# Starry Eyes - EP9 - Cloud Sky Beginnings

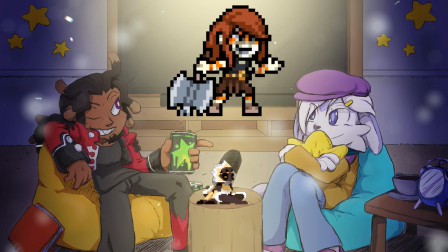How about the animation though? You got 3 to 4 frames. You got 3 frames for the skirt, but you got 2 frames for the hair. It's inconsistent.
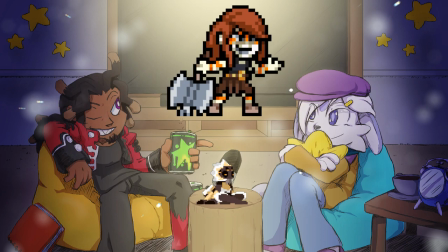I think it's fine though. To be honest, I would say that it's fine, but I think it just needs a little more smoothing on the hair, especially when it's like going back to its resting state,
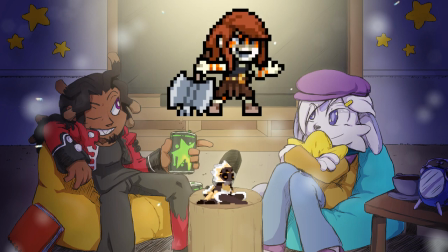because it's kind of snappy. Like, True. I didn't notice the inconsistency between the hair and the skirt, but I did notice the right arm has 0 frames, and that's a little more jarring.
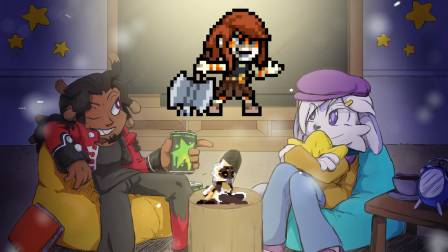Yeah. I was about to point that out, but yeah, definitely. Right arm having 0 frames. It's Also, very stiff. the one lock in front of the left side of the hair is also stationary. Oh yeah. No? Yeah, the animation's very selective, and it's really weird.
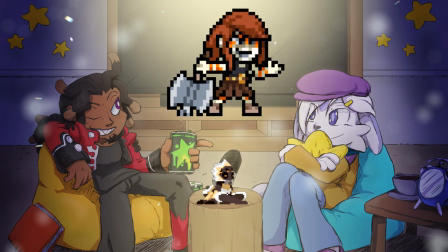I think I understand what's going on. This is a commissioned sprite and one to animate it, right? And you started on getting the basic motion, just like, just getting the idle down, like planning it out.
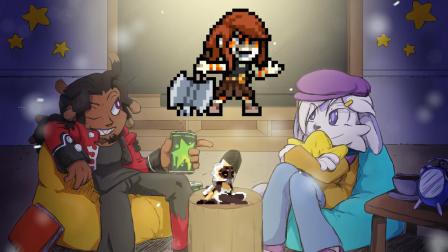and then you started doing the animation on the skirt, and that took a little longer than you thought it was, and you called it a day. You got burnt out on it. I'm not trying to throw shade or anything. I went through that too for like a good 5 years of my life. Don't worry, it happens.
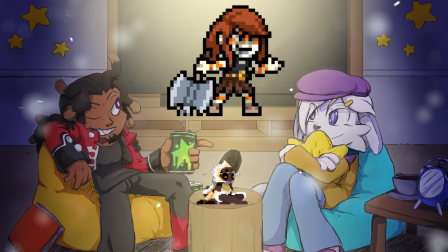Yeah. It's just something to keep in mind of. Animation fatigue is a thing. You gotta be wary of it. As soon as you feel like that you're like hitting a point where it feels like you're
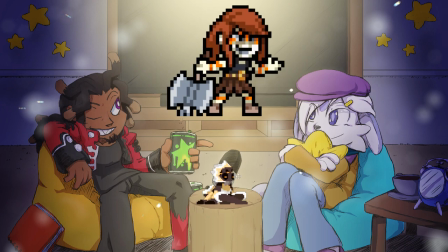essentially drawing on a brick wall and nothing's sticking, just take a second and like do something else. Like clear your head a little bit and then come back to it. Word of advice for everybody. Y'all doing this for free. Slow down.
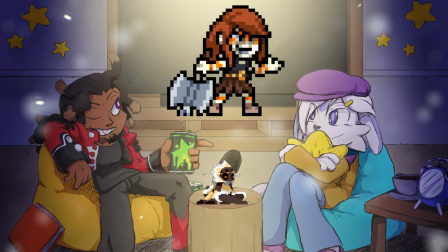Yeah. Like, I get aiming for the best, aiming for the top of the charts and all that stuff, but like, y'all ain't getting paid for this, man. Slow it down. Enjoy yourselves. Wish it was. We all wish it was.
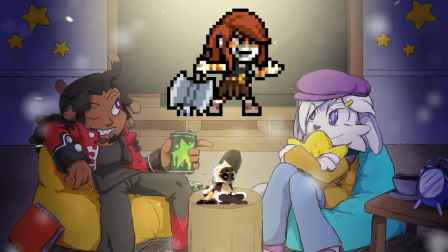But yeah, once you feel like you're getting to a point where you feels like you don't know what else to add to it, just take a break. Like, nothing wrong with taking a break. And then like after a little bit, just come back to it. You'll feel refreshed. You start picking out things that we're picking out now by yourself.
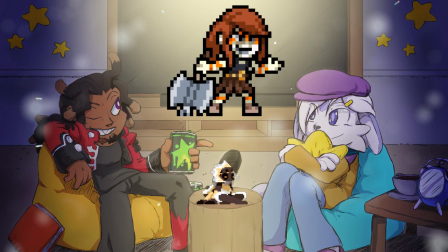You get a fresh set of eyes is what they call it. And then you just keep working on it and make a better result because of it. A lot of the weaker animations and the weaker submissions that we get,
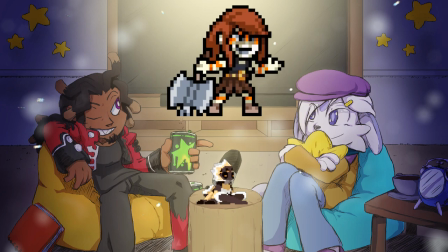I can tell you get burnt out on it because you get parts of it right and then everything else is still, you know? Mm-hmm. And that's from burnout. Yeah. Definitely. It's kind of like an art block kind of thing too.
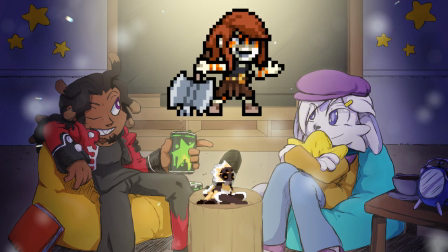Oh yeah. Real winners quit. All right, a few minor things though. If I were going to do this, Mm-hmm. I've been told in the chat it's purposely white skin,
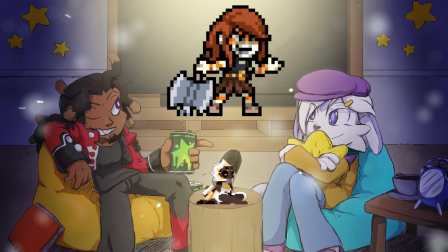but even then, white skin has like, whenever it's going darker, it has a tone to it. Look into that. Yeah, and even if it... Oh, go ahead. Yeah, no, you go ahead first. Okay. And even if it is like unnaturally pale skin, like vampiric kinda,
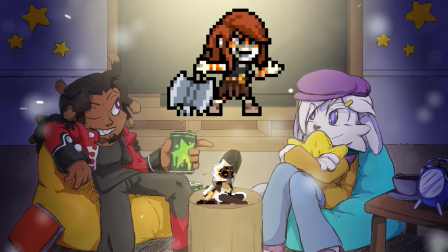like there is a little too many shades on there. It's like a little messy. It's hard to figure out the details.